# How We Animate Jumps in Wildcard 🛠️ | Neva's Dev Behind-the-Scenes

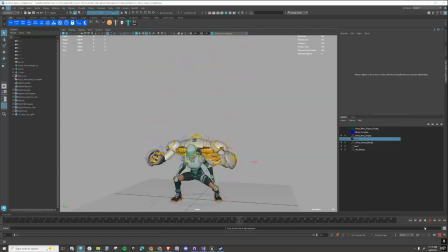0:00 Workflow is important for animators, and especially for animators on small teams. Our team is about 24 people total, and between myself and a freelance animator, we do all the animation for the characters in the game. So we've had to come up with an efficient workflow to create all of the anims. This is Neva.
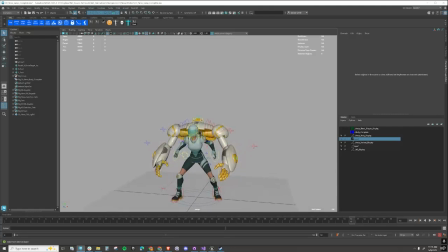0:17 She's our mech champion, and she is going to be our example for how to create the jump animations that we need in game. Every character has jumps, but in game, jumps are created by splitting up a single animation into several different animations, and then those are programmatically assembled.
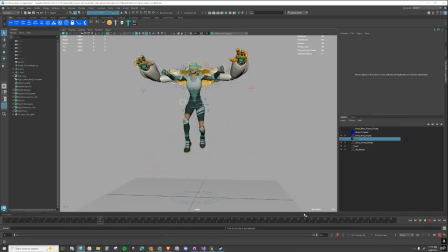0:34 So if you can see this, she is basically doing a complete jump here. She's starting and ending in the idle pose, and she's including an anticipation pose where she squats down, and then she's going to jump. She's going to reach the apex of the jump, and then she's going to fall back down and land.
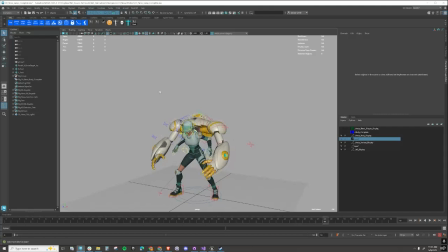0:50 And so there's different parts to the jump, but what I do is I'll create this animation, this single animation, to really get the feel for the weight and the timing of the character, and then I'll break that up.
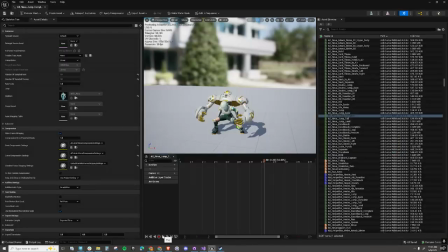1:02 So let's go into game and take a look. This is the complete jump animation that I was just showing you, playing it real time in the editor. So you can see that it includes all the parts of the jump that we need. Now, when I break it up for the game, I'm going to break it up into several animations.
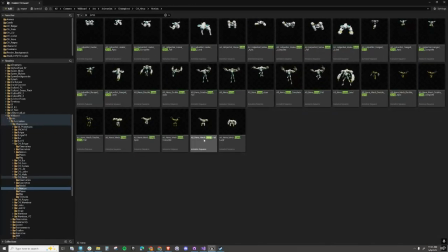1:17 Let me just bring this over here. You can see that we've got here the jump apex, we've got the jump fall, we've got the jump animation.
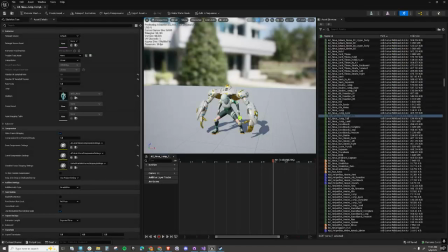1:27 We've also got the complete animation that we've got here. So let's go through those and see how we create those individual animations. We'll start with the push off, what we call just simply the jump animation. And you'll see that it starts in the down pose.
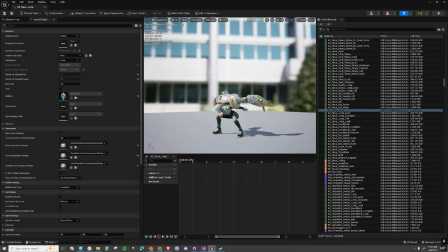1:40 So this anticipation pose that in the complete animation started from the idle pose and then she squatted down,
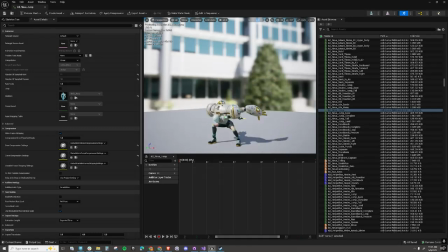1:45 we need to be the first frame of that animation, because if it isn't, when the character or when the player presses the jump button, we're going to get this lag between when the character pushes off and when we want the player wants that character to be jumping. So this animation jump is simply 10 frames long,
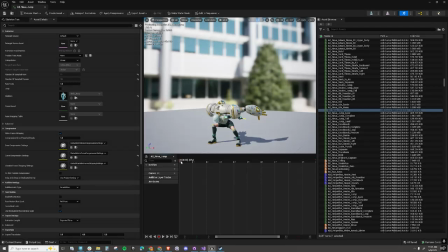2:02 and you'll see that it's just from the down pose into the push off pose where she extends upward, and then up into where she's going to be at the apex of the jump.
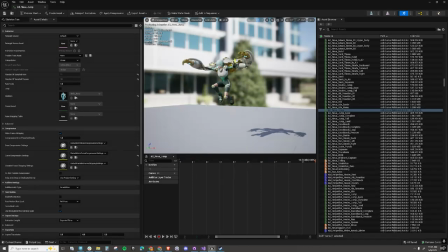2:13 So it's a very quick animation. The jump apex is the next animation that we're going to be looking at, and you can see that that's just a single pose.
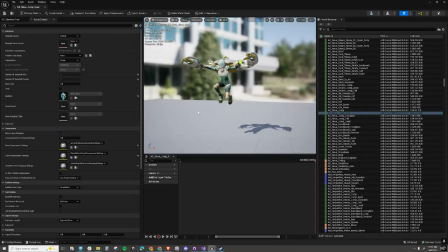2:22 It's only 1 frame long, and the character is sort of up in a pose that they will be used at the very,
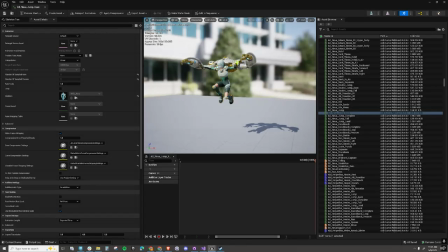2:29 very top of the jump before they start to move downward. Then we go into a jumping fall. So this is actually a looping fall animation where the character can play this for as long as they need it.
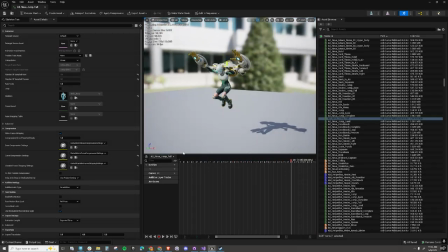2:41 If they get jettisoned off of an air pad or if they fall for a long distance off of a platform, they can play this animation as they fall until they hit the ground. And then when they hit the ground, they're actually going to play the jump land, and you'll see that the jump land starts in a slightly
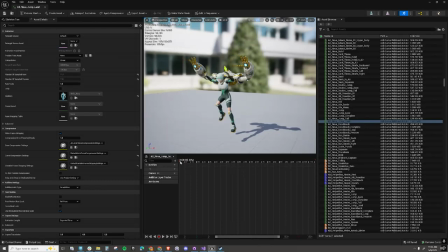2:57 extended pose where she is anticipating hitting the ground, and then it ends in the character returning to idle. But in that, she's absorbing the weight of the jump. We can also add additional land animations for like hard landing or rolls,
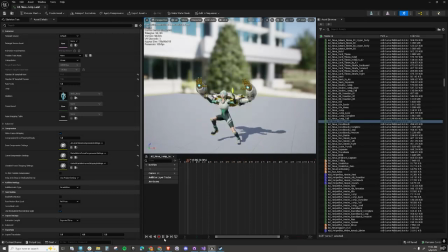3:13 but right now this is absorbing all of the weight from her jump. And so when all of those are completed and connected in the blueprint,
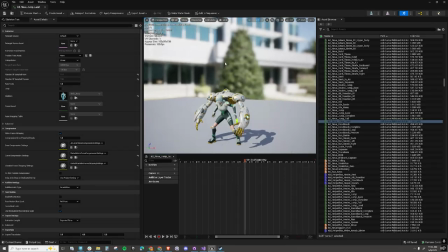3:21 then the character has the ability to jump in the game, and it looks weighty and it looks realistic.
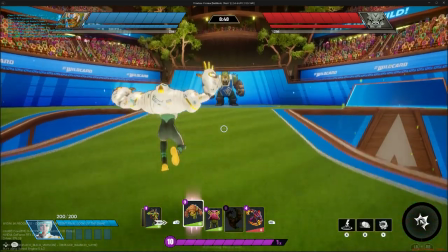3:26 So here you can see Neva in the game, and when she jumps you can see that it's assembling those animations all together.
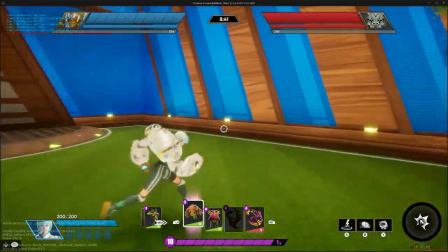3:32 If we jump off of the platform, we'll see that she'll play that looping animation until she lands, and when she lands she'll blend right into the run cycle.
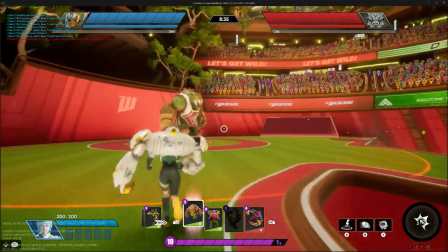3:40 So that's a little bit of insight into how we create the jumps for our characters. I hope you enjoyed it.